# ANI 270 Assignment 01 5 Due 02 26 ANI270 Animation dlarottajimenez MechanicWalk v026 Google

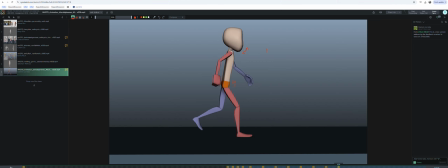[12:29]
and starts to transition going down. You'll have to play with the spacing and timing and everything to make sure that it looks good, but that'll help loosen this up quite a bit. All right, so now I'm going to take a look at it from the front.
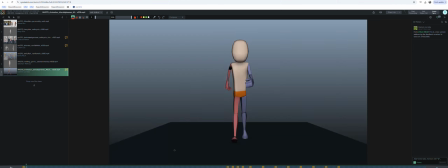[12:47]
Cool. And I'm going to put it, well, let's see. Let's identify your keys again. Sorry for using red. I don't mean to use such a judgy color. It's not my intention.
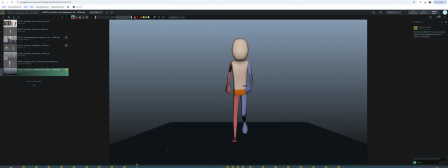[13:01]
It just is one of the default colors, of which there are 4. Okay, so we're looping here somewhere. 1, 2, 3, 4, 5, 6, 7, 8. That should be the loop of that.
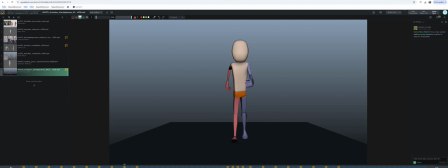[13:15]
Cool. Nice. So I'm going to get rid of these 2 keys. Oh, duh, I got some secret. All right, and then there we go. Okay, looking at these keys. Let's switch away from the color of judgment.
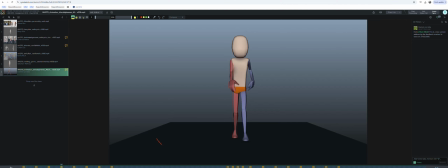[13:31]
So one thing I'm missing here, let me put out an out point. Here we go. When I play this, I'm kind of missing some of the side to side movement I want to see on this center of gravity.
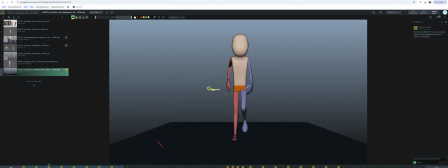[13:49]
So looking when the character is, when their weight is on this leg here, right? In order for the character not to want to fall over to the right here, when people walk,
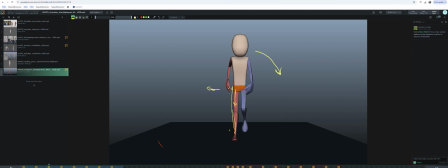[14:06]
they're gonna adjust their weight slightly over this leg that has all the weight, right? And again, if you can get a little rotation on the hip, kind of like this, you know, to show that the weight is pushing up on that pelvis.
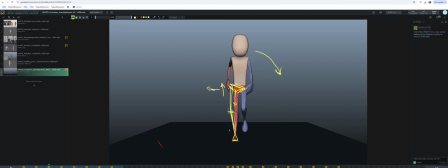[14:23]
So all the weight, this leg is supporting all the weight of the character. So that force is like coming up through the ground, through the leg. It's pushing up on this pelvis, which causes it to rotate that way a little bit. You know, that'll
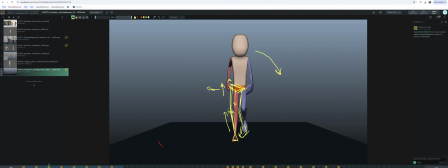[14:39]
make it look a little bit more organic and a little like looser and just a little more realistic. And of course, because your pelvis is tipped like this, you will counter, the human body will counter the shoulders a little bit in the opposite direction. So tiny little adjustments here, but
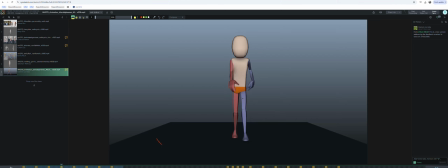[15:00]
if you do this here, and it should be here, and it shouldn't swap over to the other leg until maybe like this frame, because this foot is fully planted. When that foot is fully planted, then, you know, the opposite's going to be true.
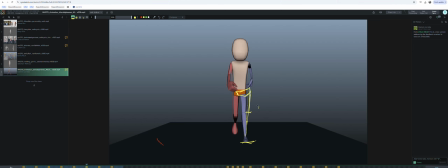[15:18]
It's going to be like this. The weight is fully on that other leg. The hip will rotate the other way. So then these have to be like your in-betweens between this pose and this pose. Hopefully that makes sense. If it doesn't, please get in touch and I can explain it more in detail.
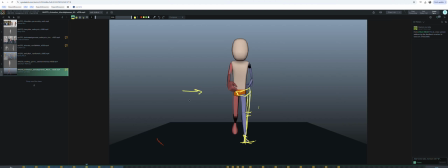[15:37]
But I do want to see a little bit of left and right movement from the front view. Also, if I'm looking at your feet, we have that thing that's common where they're kind of locked on these lateral planes to like this axis.
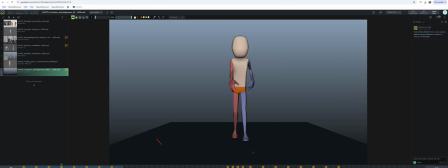[15:55]
And so we want to introduce like a little bit of an arc, like maybe the feet are swinging in here, you know, when they pass, but we need a little something to kind of like, either they go like this as they come forward, or maybe they go like this as they come forward, whatever looks right to you, whatever works.
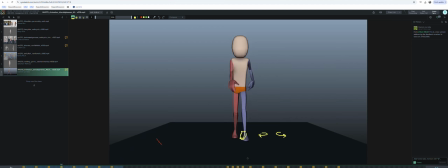[16:14]
But we need to break them up off of those like perfect axes from the front. Yeah. Looking at the arms from the front. Yeah, cool. There's a little,
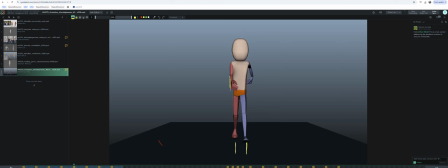[16:31]
like, so here the forearm and the hand is pretty straight, and here there's like a pretty big bend on it.